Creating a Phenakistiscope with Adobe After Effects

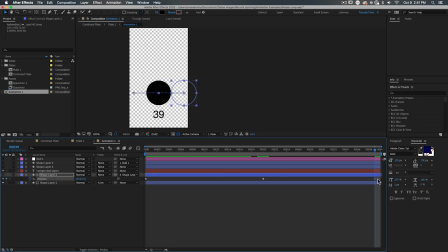492s
So we push that last keyframe, one frame, boop, off the end. Then the end, the final frame, flows into the first frame rather than being duplicates.
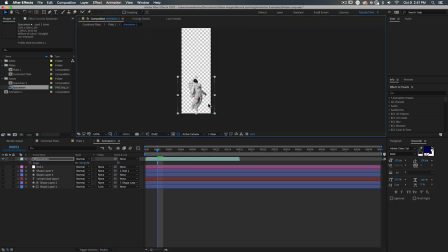503s
Now here's another example using an image sequence. As with any footage, we can time remap it, going layer, time, enable time remapping, and then you can see the frames that make up this footage represented here in this property.
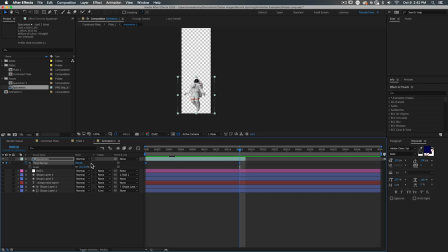515s
So if we want this to loop over the length of our piece, we want to make sure that the last frame, frame 16, happens on the last frame, the end of this animation. And see that this keyframe is the last frame, because this is the frame just before we want to come back to frame number zero.
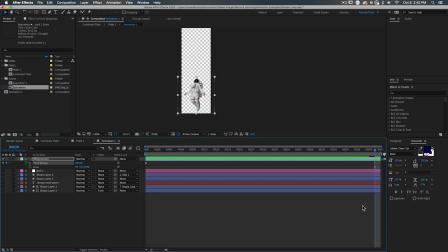532s
It's a little bit different, but is accomplishing the same thing visually. So when we watch this back, this makes a simple loop.
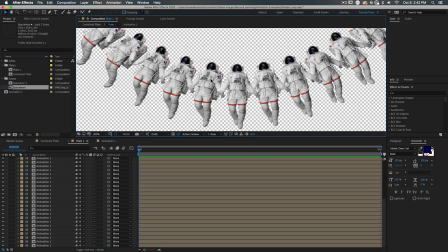539s
If you're interested in more looping techniques, let me know in the comments and we can get into more advanced looping solutions in other videos.
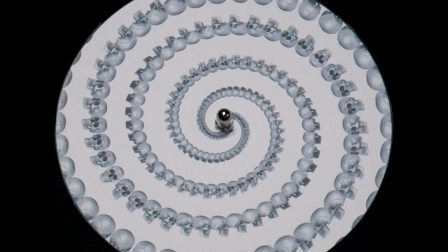545s
Next up is spirals. Loops are nice, but how about a nice, trippy, spooky spiral?
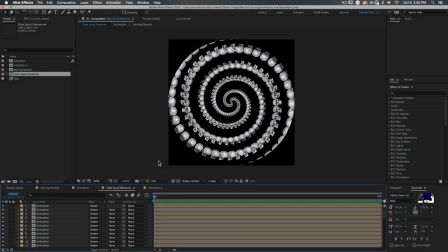551s
This takes that looping concept and takes us one step further. And it starts with creating the travel of the object.
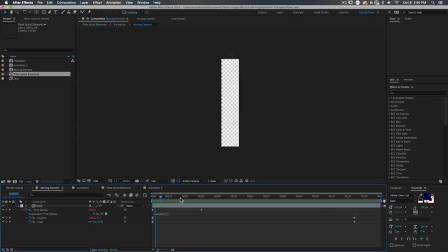558s
If you can imagine a spiral being drawn by the movement of something moving outwards or inwards while the angle, the vector that that's on is going to be changing over time. So first here is that moving element.
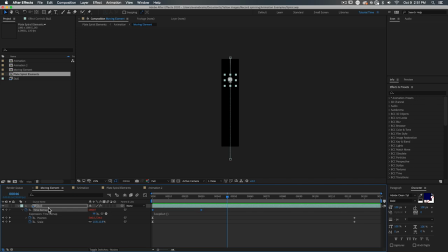570s
This is a skull that appears to be rotating because it's an image sequence and we've time remapped that and then looped the time remap property using the basic loop out expression. And then that skull is translating down the frame here and
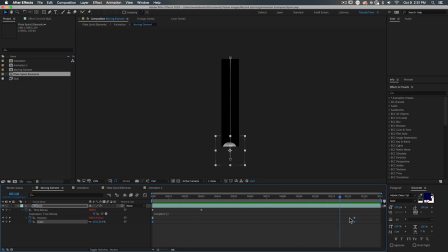583s
it's really taken its time much longer than the 40 frame loop it's meant to become. And that's fine because this is just a building block that we need to remix. We're also scaling it up as it goes so that skulls will be smaller in the middle of the spiral than they are on the outside.
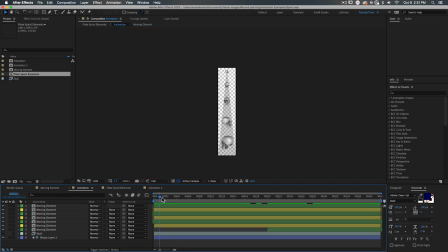598s
Now for the tricky part. We're going to take that travel, we're going to bring it into that animation space that's going to be replicated around, and then we duplicate it and offset it to make this thing.
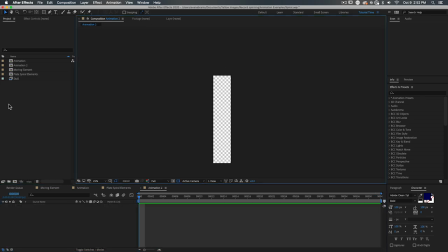609s
Starting this process from scratch would go like this. We plomp one down, we bring the playhead to the end, We command shift D to split off that last frame, extend that original frame so you don't have a little gap here at the end. Then we're gonna drag that layer back to the start.
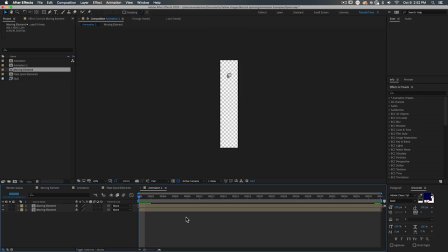626s
Now, you can see that the start and end frames are the same, but as we know from looping, it should follow. So we bump this by one frame and now it seems to follow. Repeat the process, split, extend, move, bump, and watch the magic as a stream of skulls just drifts on by.
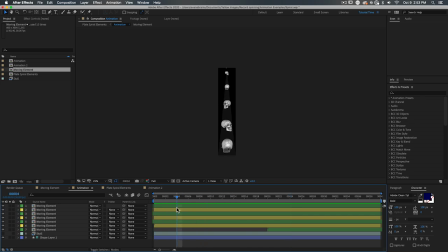644s
Repeat as needed for more. As you can see, we have two such lines of skulls offset from each other to make this denser spiral.
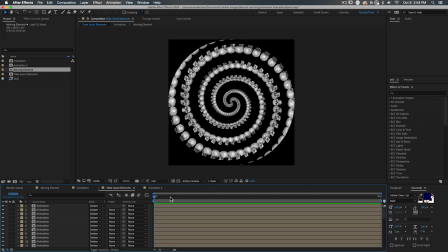652s
Let your earlier setup deal with the arraying, and you've got this lovely spooky spiral.
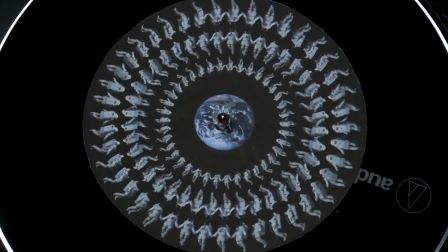658s
Now, the last technique we're going to talk about is traveling. But it's less about what happens in the animation itself and more about layering on multiple animations.
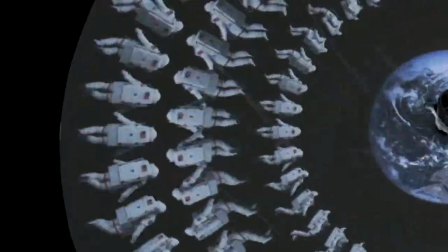667s
In this illusion, you can see the middle space people, the astropholk, they seem to be spinning still.
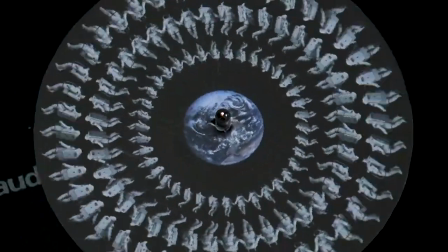674s
Whereas one row seems to rotate one way and the other row seems to rotate the other way.
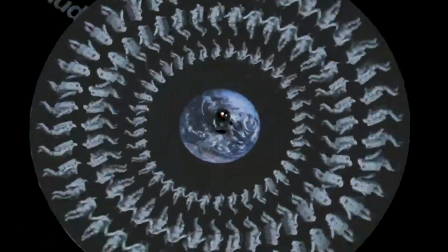679s
I call this a travel. The phase of the animation is off so that they can seem to spin around.
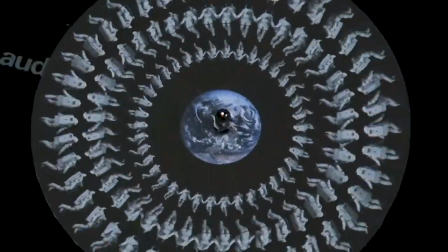685s
The whole disc is spinning around, but these parts seem to spin in different speeds and directions.
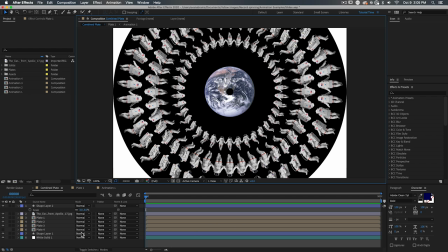689s
So this seemingly stationary ring has 40 frames around, but the others have more or fewer frames. That's what causes the illusion of this travel. Just remember, you'll need to combine multiple plates over each other.
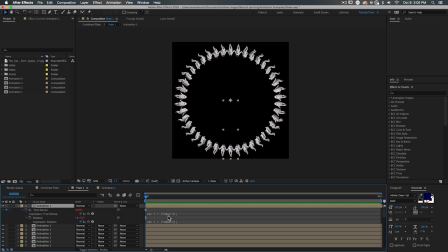703s
If you're making many plates with corresponding unique animations, be sure the expressions inside those plates are referencing the correct animations.
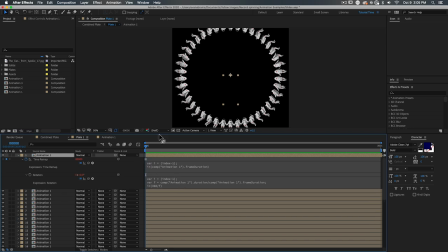712s
So, plate 1 references animation 1 in the expression and is filled with instances of animation 1.
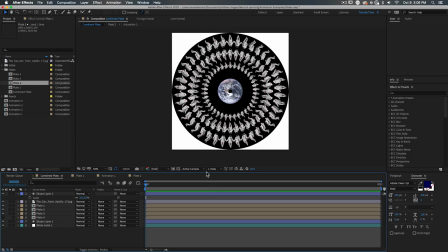718s
Plate 2 references animation 2 and so on. If you keep it organized, you're going to be fine. But we need to get physical if we want to pull off this party trick in person. To print this out, we want to move our disk comp ultimately into somewhere like Photoshop. This is as simple as going up here to the menus, selecting Comp, Save Frame As, and then File.